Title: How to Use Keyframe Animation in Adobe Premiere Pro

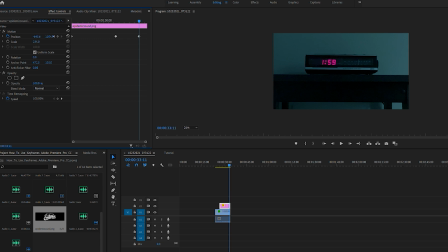(12:14)
But now we want to wait a few seconds and have the graphic move back out of frame to the left again. Let's move our timeline scrubber a few seconds into the future again and drag the horizontal value back down to see what happens.
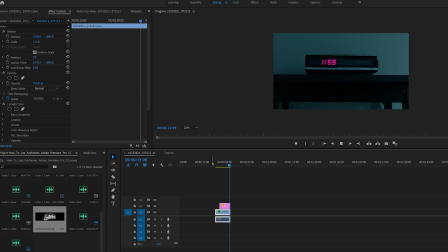(12:30)
Okay, it's kind of doing what we want, but it's not resting in the center of the frame so people can actually have time to read it. So, we have to create stop keyframes and let the animation rest before it concludes.
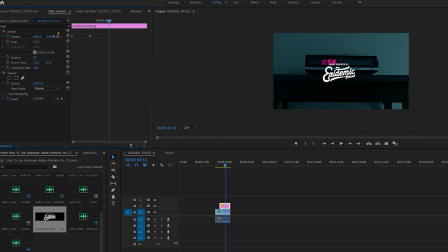(12:45)
So here's how I do it. Let's delete our final keyframe that tells our graphic to move back out of frame, just for the sake of not being confusing. This little icon here is the Add Keyframe tool.
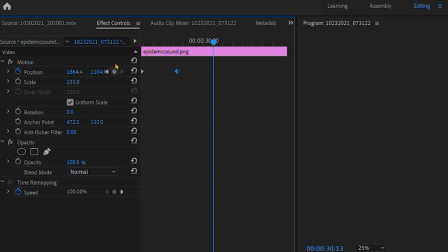(12:58)
This basically tells the program to add another keyframe wherever you are on the timeline, using whatever values the effect is currently sitting at. We want to duplicate our second keyframe a few seconds after it appears on the timeline to give it a few
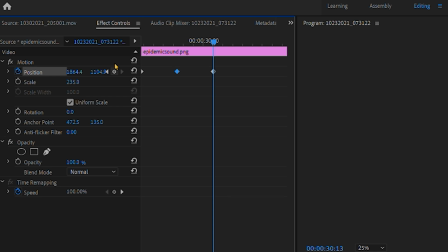(13:13)
seconds to breathe and allowing our animation to rest in the center of the screen before we move it back out of frame again. The amount of time after its first initial stop is up to you. It's just however long you want the graphic to remain still and in the center of the screen so people can read it.
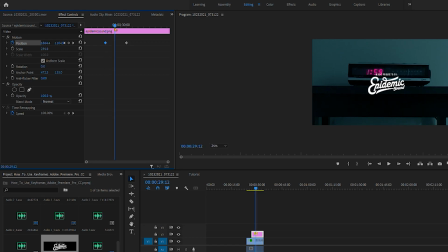(13:30)
I'll give it a few seconds and then I will drag my horizontal value back down to tell the graphic where I want it to end up off of screen. It doesn't have to go very far off screen, just enough to get out of sight.
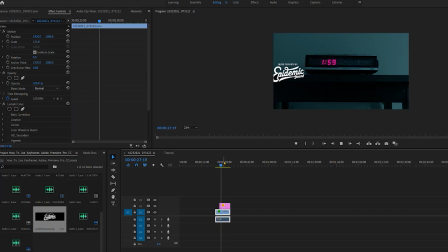(13:44)
Now let's play it and see what happens. Boom, exactly the motion we were looking for. Now we can play around with the keyframes in the timeline until we get everything moving and resting at the speeds we want. Remember, the closer two keyframes are to one another, the faster the movement.
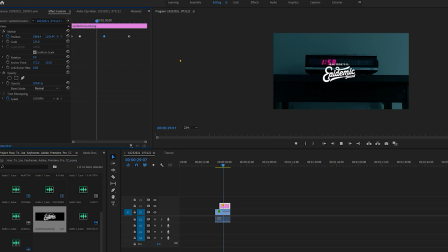(14:03)
And that's it, guys. That's about the most basic way I can demonstrate keyframes in Adobe Premiere. Learning this is just the beginning. There is so much you can do with these tools. The sky is the limit. Every effect available in Premiere can be changed and adjusted in various ways like this on the effects timeline.
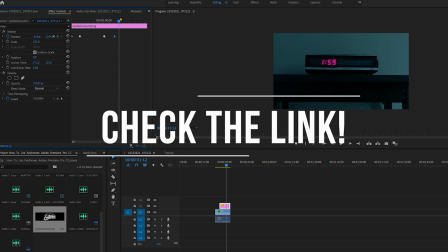(14:23)
If you'd like to see how I used keyframe animation to create my monster's face in my new short film 2AM,
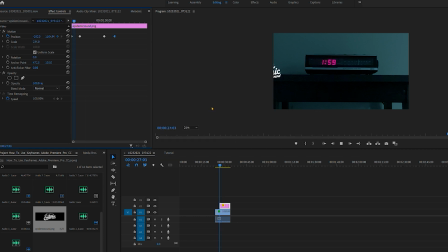(14:28)
just follow the link to my behind-the-scenes video featured at the end of this video. I hope you found this video very beneficial, and if you did, please be sure to let me know in the comments below. Give this video a thumbs up and subscribe if you haven't already. Thank you so much for coming along on this filmmaking journey with me.
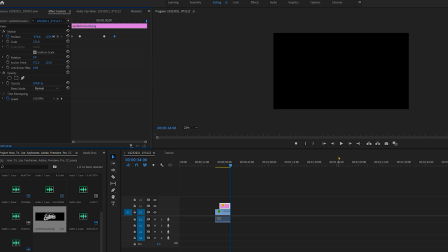(14:46)
I am Ryan, and I will see you on the next video. Bye-bye.